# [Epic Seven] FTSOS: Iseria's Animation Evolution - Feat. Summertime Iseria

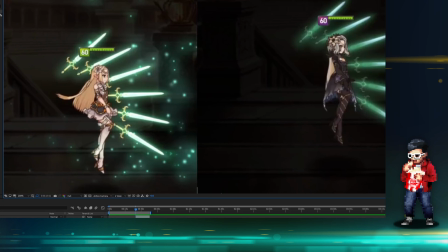20:32 So it's kind of plain on the Green Iseria on the Briar Witch,
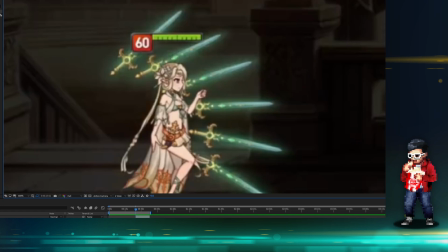20:37 but then you can see like these elements, this kind of like this diamond element on the sword. That might be an addition, it might not be an improve in lore,
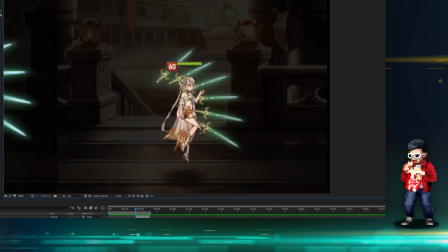20:45 but it might just be like addition in overall presentation quality that they wanted to present to us, which is again really amazing.
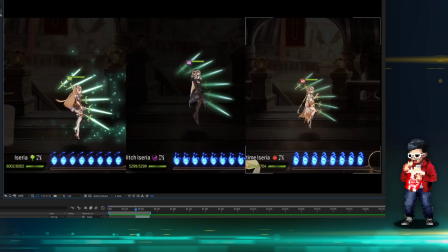20:53 Like this is what I meant by evolution. They definitely stepped up their game in each Iseria counterpart, although I still think that the Green Iseria really holds up at this point. Anyways, let's end up talking. Let's go to oops, zoomed in by accident.
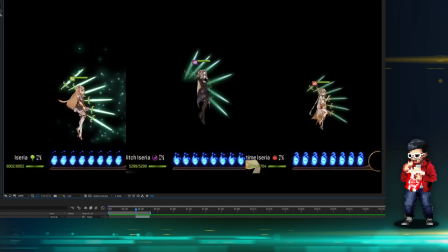21:14 Okay, so frame by frame you can see that one, Summertime Iseria has a dynamic camera shift. She zooms in. That's different from the other ones. So there's vastly different dynamic or feel to the animation.
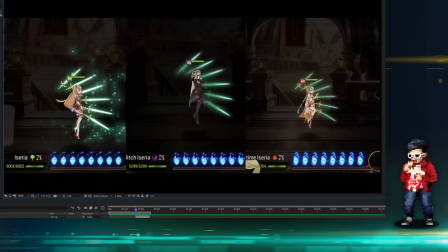21:31 Again, I did not recrop it in terms of the animation. Look at the souls. So look at the souls for the soul burn. They're the same size, so I did not rescale this. But this is mid animation, by the way, so the animation has just begun.
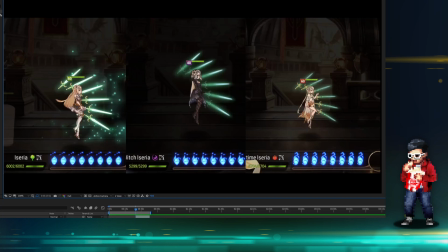21:48 The camera actually zoomed out for Summer Iseria. That's why she looks so small. It zoomed out and then it dynamically zooms in, right?
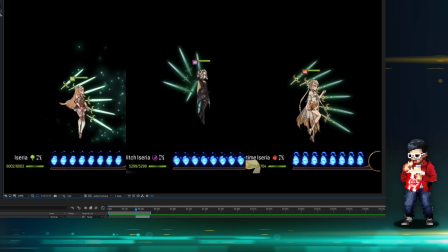21:56 So it's actually kind of cool. The swords are very different. Look at Briar Witch's, how she has this kind of swoop.
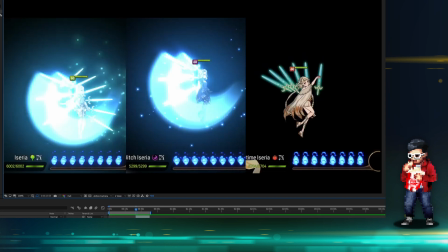22:03 Now Green Iseria will follow with a swoop, so that's very similar. But look at Summertime Iseria.
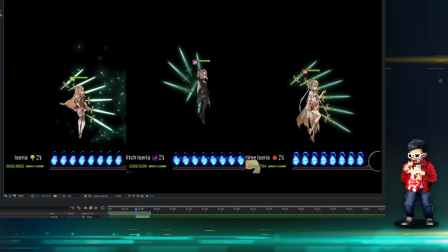22:09 Already very different. Briar Witch, Green Iseria, they're facing their opponent and they're kind of like static, right?
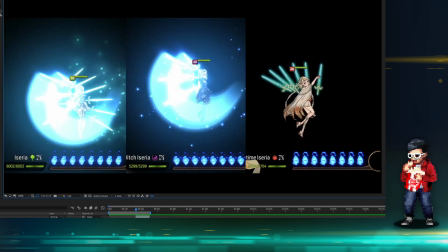22:15 They're static until they need to move. But Summertime, she's doing this kind of spin, which is what really caught my eye, because my eyes were really, you know, familiar with the Briar Witch and the Green Iseria kind of starting.
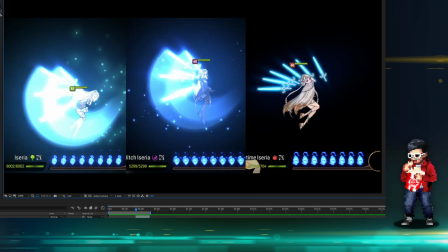22:29 But the Summertime has this spin, has this kind of like beautiful leg raise, has this cool, what do you call it? Like an S pose, I suppose. Look at the swords as well.
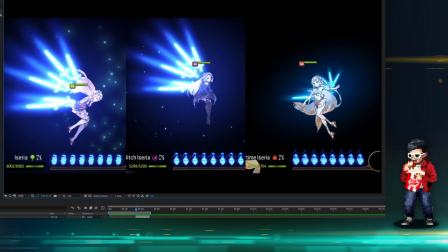22:43 Keep your eyes on the swords and how they change. Now, Green Iseria is doing this different kind of crouching thing.
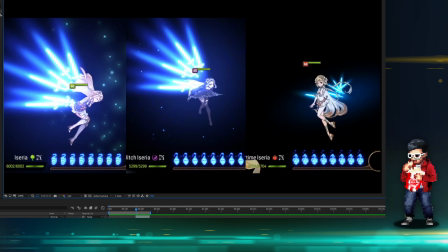22:50 Again, very static because it's profile, and what we call profile is basically a side angle.
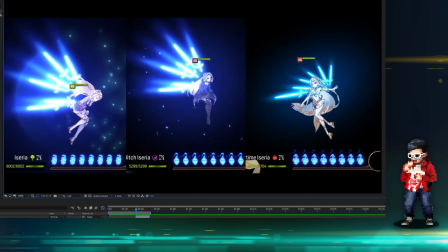22:56 Briar Witch Iseria is throwing it off a bit in terms of like having a different perspective. We're getting a 3/4 angle. So this is profile on Briar Witch. We're getting a 3/4 angle on her here.
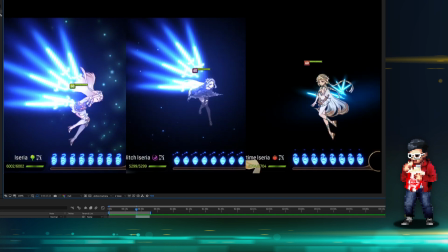23:07 So we're getting a little bit more dynamic, even though the swords are looking about the same.
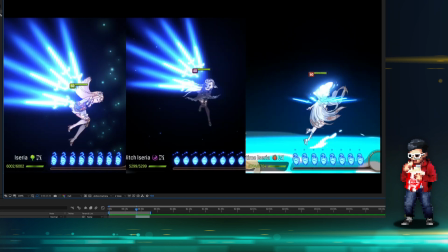23:13 Remember I said that at the beginning, the frames are not matching 100% because it's really hard to match them.
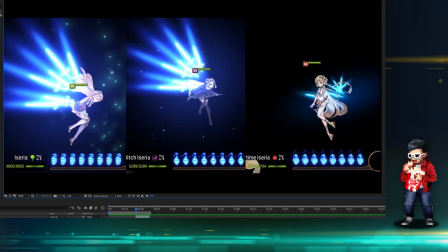23:17 They're vastly different. Look at Summertime though. She's doing this beautiful spin, and for you guys to understand the amount of work goes into Summertime,
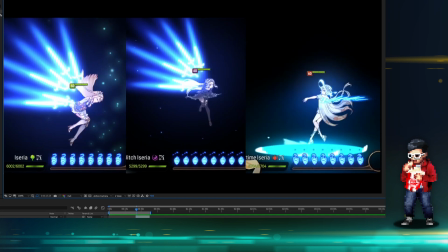23:28 not just the hand-drawn part, is that their sprite animation, they're basically not sharing the exact same skeletal structure.
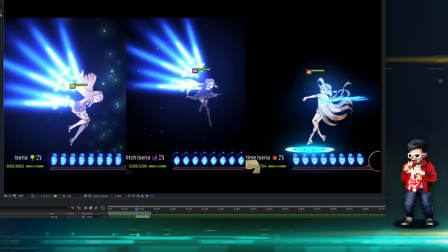23:37 They're actually turning her around, which the other Iserias do not have. So that what that means is that this is newly made models, newly made sprite pieces. Right, they're still moving in like what we would call marionette pieces, so like the arms and legs and stuff like that,
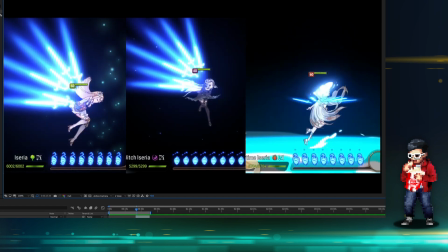23:56 but they're almost fine-tuning it to the point that they're almost hand animating the sprite animation itself.
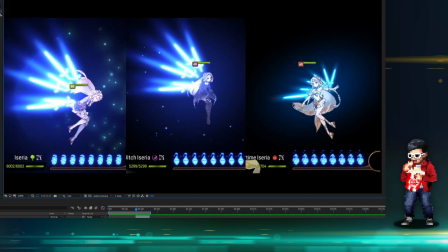24:02 I don't know if you understand what I mean, and hopefully if you don't, but if you do, hopefully you can appreciate that a lot.
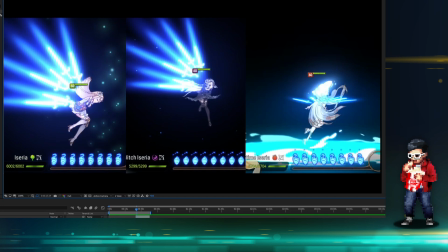24:07 Look at the swords as well. All right, Summertime. Let's focus on Summertime a bit more right now, because Briar Witch is pretty much at the end of her like special portion.
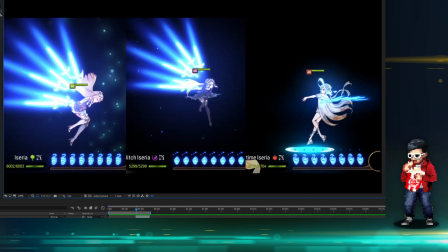24:16 Green Iseria is again the oldest and therefore the most lacking in terms of animation.
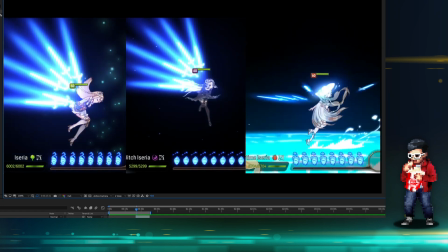24:21 But look at Summertime, right? The full spin. Look at the water coming out. So this is what I meant by that. The old animations had that black background to keep it ambiguous in terms of like what kind of background, right? They wanted to fit in every single portion of the game.
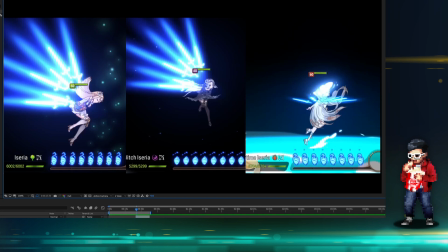24:38 So like they fade out the background, but like for Summertime and some of the new heroes, they're really not afraid to do that anymore, and I'm actually okay with it. I think that the evolution progressed so smoothly, or without
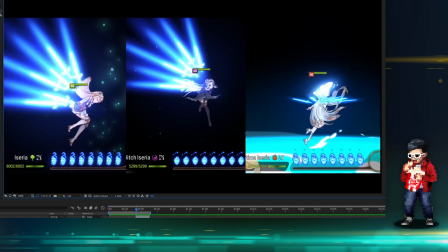24:54 without being so abrupt that most players just, you know, they viewed it and just like, oh, cool S3 animation, but they don't really think about the metaphor that they decided to remove. And I think Smilegate did that mentally in terms of like, they decided to do that as a whole.
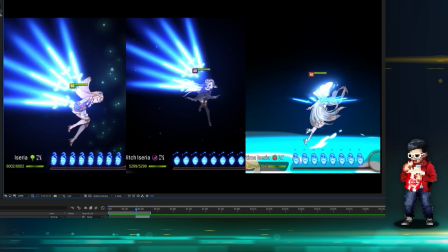25:09 It's just like, you know what? Like keeping the metaphor that, or keeping the background ambiguous is not as important as selling the story. And I think I'm okay with that, right? But you guys do see the difference.
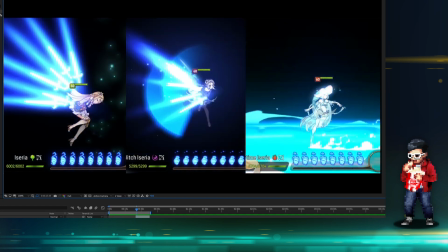25:21 Now the water of course will come in handy in terms of Summertime's swords go out wide.
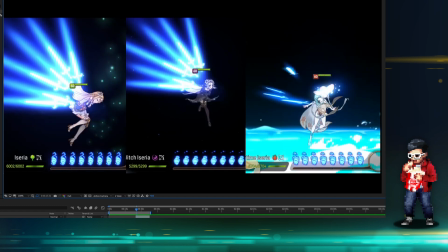25:28 So you can see the perspective there, they're actually flying out and trying to go with like this kind of like 180 fashion, where the other Iserias are going upwards, as we know. That's how their animations continue.
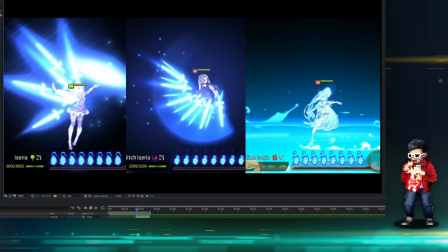25:39 The water there is very beautiful. A lot of glows happening. A lot of glows are happening. Glows are one of the standard ways of transitioning. Makes the director or art director have different areas of transition points, and if you don't use them as transition points, they're still very pretty to look at.
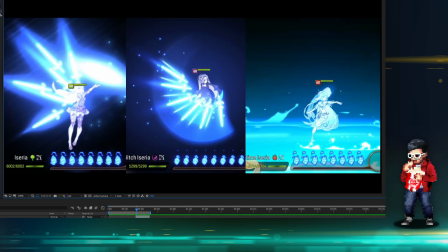25:59 This is vastly why a lot of movies go with that lens flare. Michael Bay, J.J. Abrams, they do a lot of lens flare because they think it looks cool, but also if you watch their movies frame by frame, they will use those
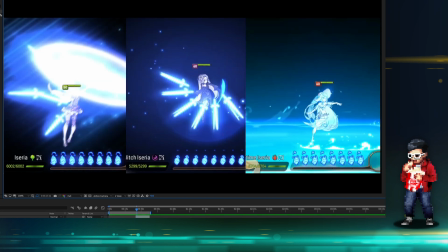26:18 lens flares as masks in order to transition smoother, but you wouldn't really pick up on it because again, it's meant to do that.
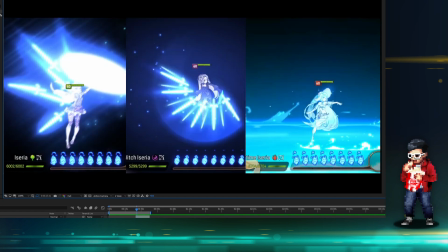26:27 So Briar Witch here, also very cool. The swords are going up, but they're going up in a different way, right?
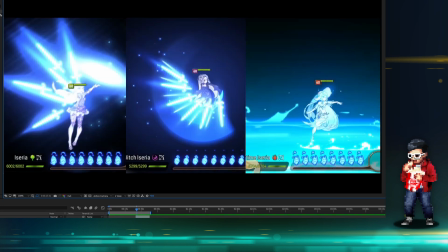26:33 So you can see the similarities that like the sword wing for Briar Witch and Green Iseria, but they still have different selling points, right?
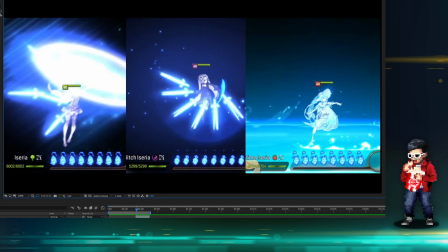26:42 So evolution of animation.
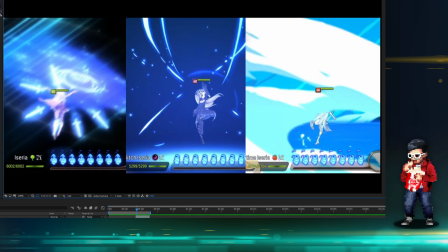26:44 So as we continue, Summertime is going into her S3 animation quicker, the hand-drawn part, than the other ones.
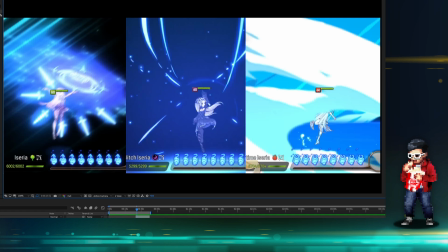26:51 And I have to say, it might be intentional. I have to probably break down other characters and compare them, but it seems that they want to complete the S3 animations quicker on a lot of the new heroes, especially the ones with more fidelity.
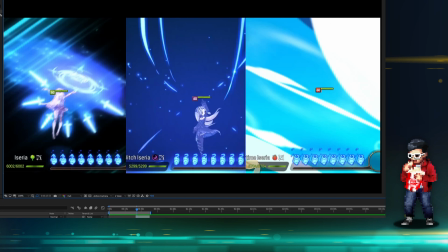27:07 It could be memory issues, I don't know, that's just maybe a kind of like a guess.
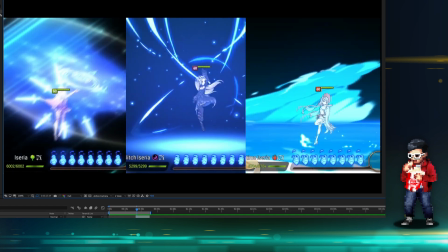27:15 But as you can see here,
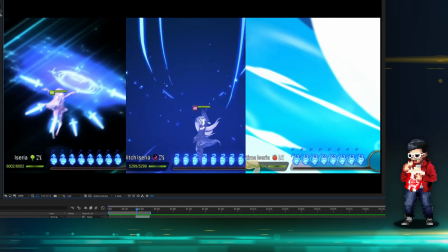27:17 Summertime, as soon as this blocks her away, they're already transitioning out of the UI.
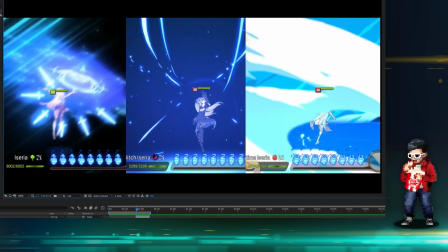27:25 Notice how beautiful that is. Look at Summertime. Transition, boom.
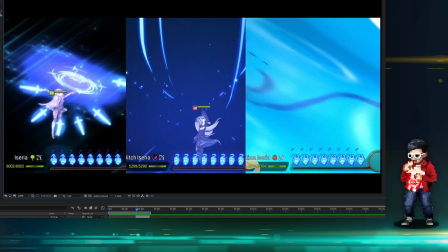27:30 They don't even need to fade away the UI. It cuts so seamlessly. Why?
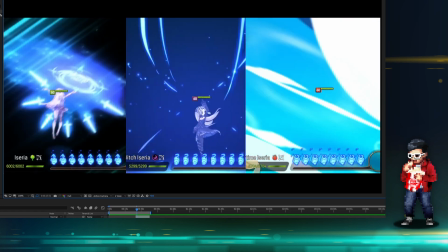27:35 Because our eyes are drawn to the motion that she's already started.
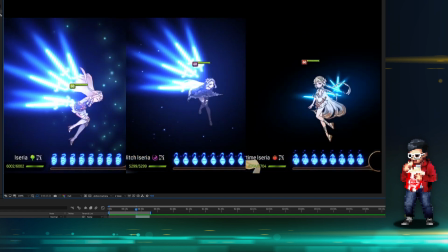27:40 So in terms of, if you think about her movement as momentum, it's really helping selling it.
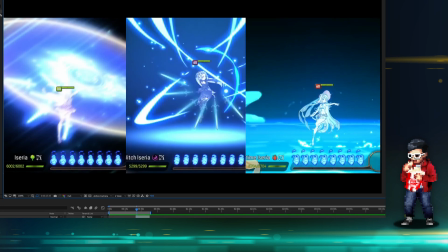27:45 So her body first turning, and then the waves, what we call, let's say call the primary waves,
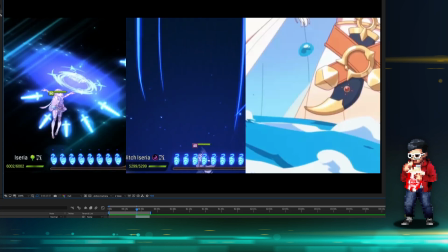27:53 turn with you, and then the hand-drawn animation will turn her as well.
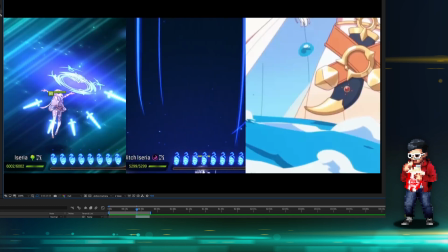28:00 You can see that? There's a rotating element to this that really helps just mask it.
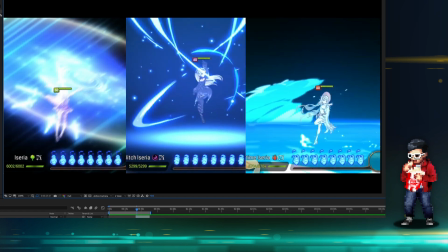28:05 So not only have Smilegate improved on just animation quality,
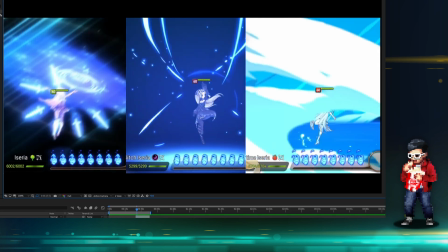28:10 the backgrounds and stuff like that, they've actually improved the way they do cuts.
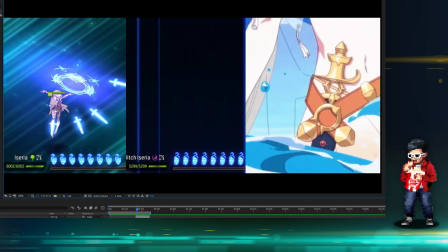28:16 So remember, notice how if you look down now at the Briar Witch and Green Iseria,
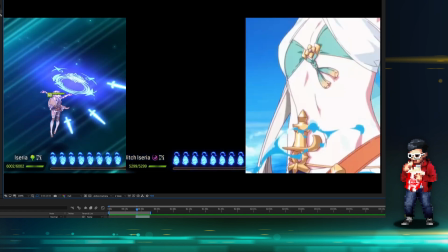28:22 so on the left there, you notice how that I said that they had to fade the UI away.
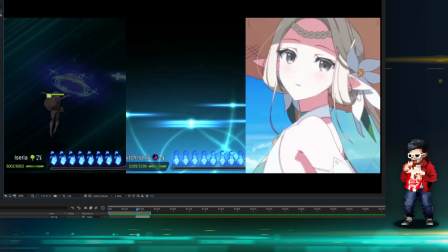28:27 So see, they had to fade away the sprite and then the health bar,
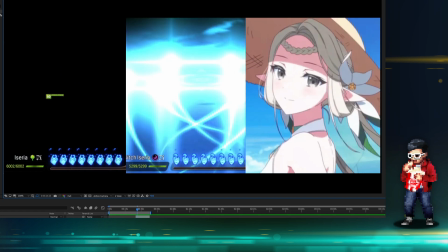28:32 because they don't have a dynamic component to have the health bar like fade away.
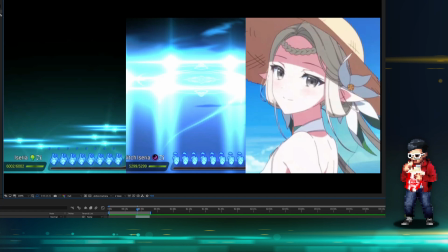28:37 It snaps away. You look at Green Series, it snaps away.
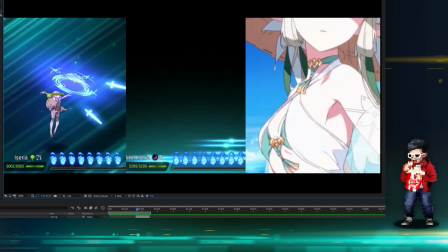28:40 But they know that one frame, like if something disappears in the one frame, like it just snaps out.
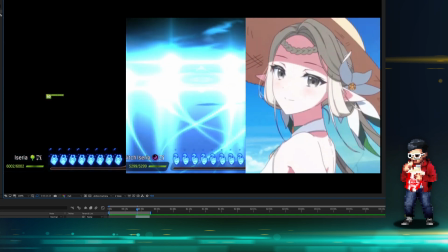28:46 Most people don't find that too disturbing.